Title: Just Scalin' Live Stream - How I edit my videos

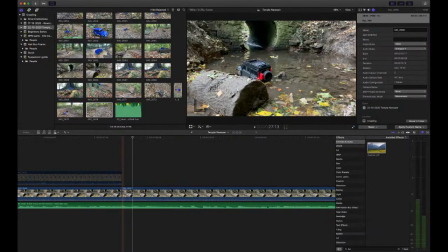(21:39)
so I'm just cutting those in. I can tidy these cuts up in a bit, so I'm just listening to the music again.
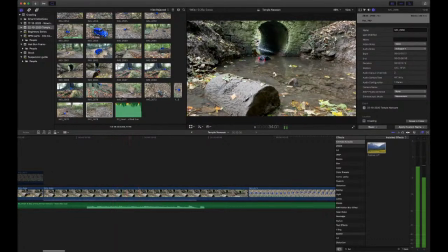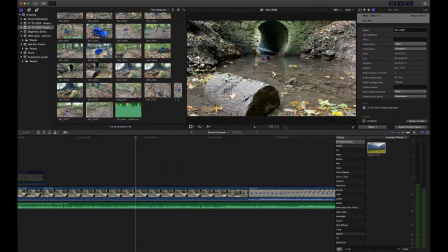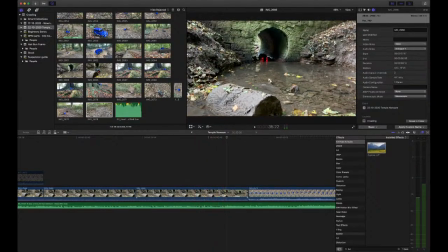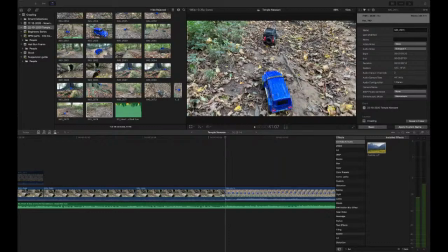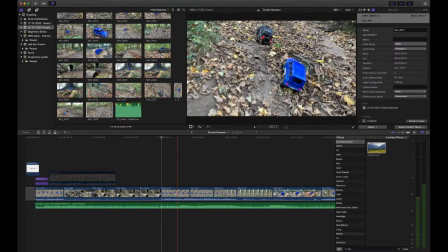(22:30)
So now we've got that chopped up into roughly 8-second segments.
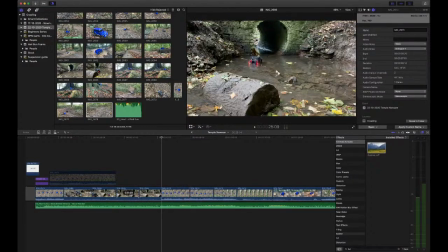(22:35)
This one's up in 8-ish second segments. I might have actually cut this one a bit smaller.
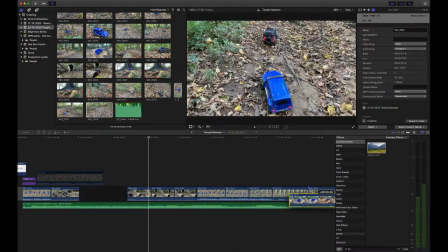(22:40)
I'm just going to grab some of these other parts and mix them in. That's not actually a very good shot, so I'm just going to hide that for now.
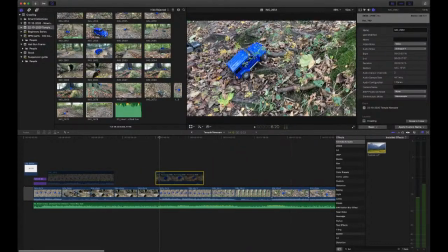(22:49)
Yeah, that's just going to be a quick interlude. So all I'm going to do with this one, because it's 11 seconds long, I'm just going to trim the end off it.
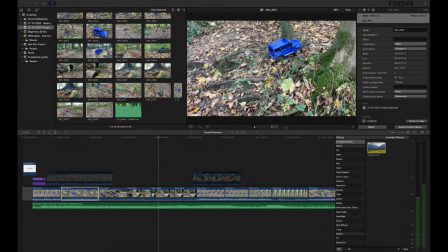(23:01)
I'm also being told there's a new version of Java available which is interrupting my editing.
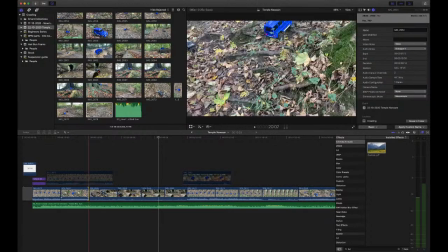(23:09)
So I'm just taking this down to around about that golden value of about 8:15. So I actually didn't trim the start off that, so I'm going to trim the start off and it'll go into dual window.
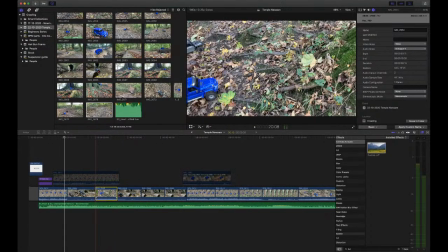(23:26)
I'm just waiting until it moves and then I'm just dragging the end to
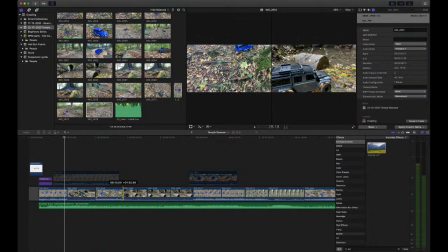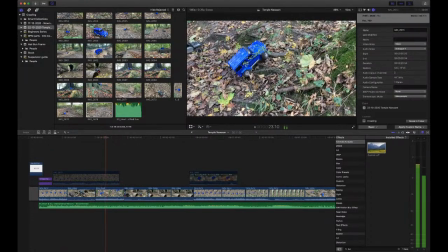(23:37)
make sure everything's moving.
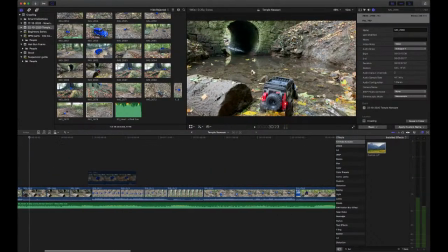(23:45)
Cool, so that's kind of working. I'm liking that, so I'm going to start
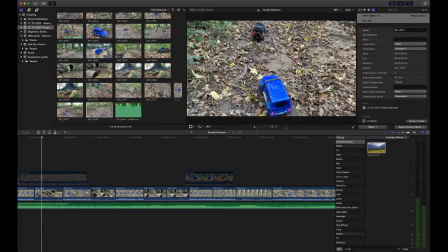(23:53)
interlacing these different shots so we get a couple of continuity running shots.
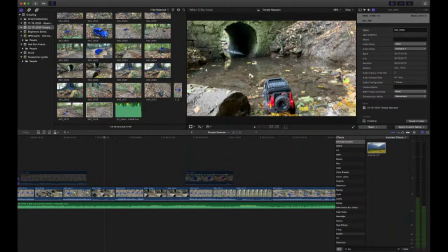(23:59)
Sorry, I'm losing my voice a bit. I'm just going to keep fading them into each other and blending them along,
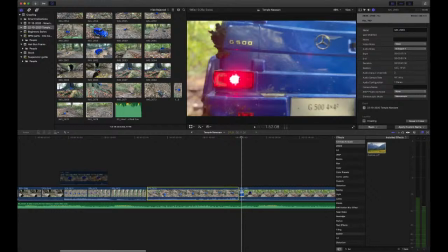(24:08)
and we've got this lovely video of me driving along a bridge, and then we've got some other stuff here.
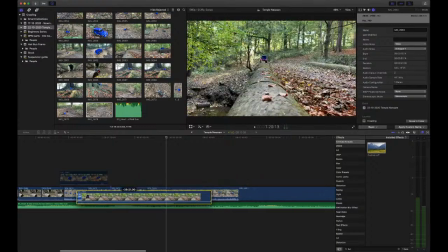(24:14)
Final Cut's lagging a bit, so that's interesting. What I'm going to do is, why is that not following anymore?
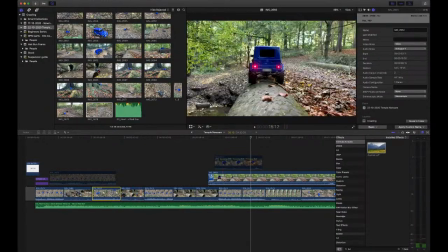(24:30)
There we go. I accidentally turned that off. Right, so that's the chase sequence.
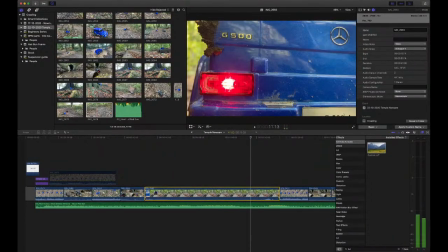(24:36)
So we want to put the bridge. Probably just need to trim that slightly.
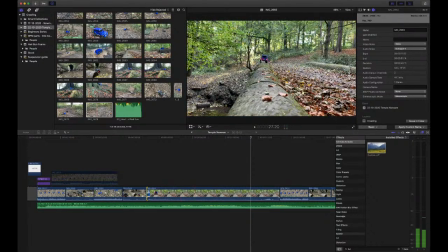(24:47)
That's good. So I've trimmed the bridge so that it moves straight away.
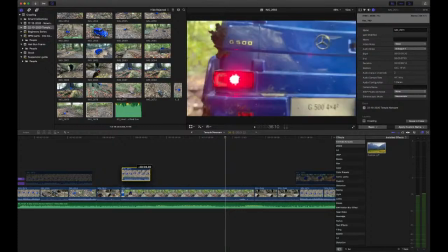(24:51)
And then what I'm going to do is use one of these others as a template to chop the 8 seconds out.
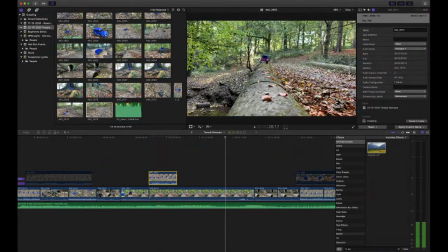(24:59)
And then what I'll do is I'll check all the edit points and adjust stuff to meet the music. But essentially we just need it at this point to just get the
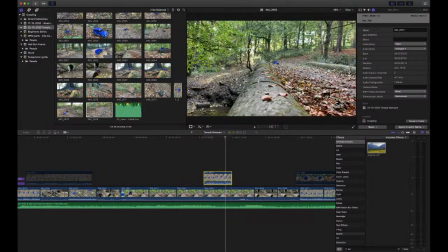(25:14)
sequence chopped up, and then we interlace all these sequences, and instead of having to endure the same long sequence all the way, it can constantly change over the music.
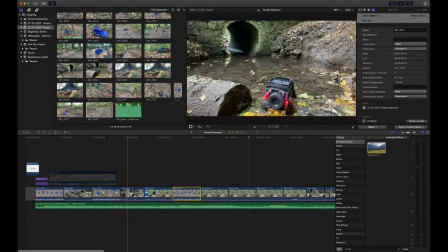(25:28)
So we're
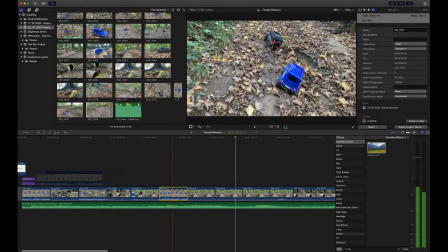(25:31)
just moving along, and then we're going back up the hill, which then means we need another bridge.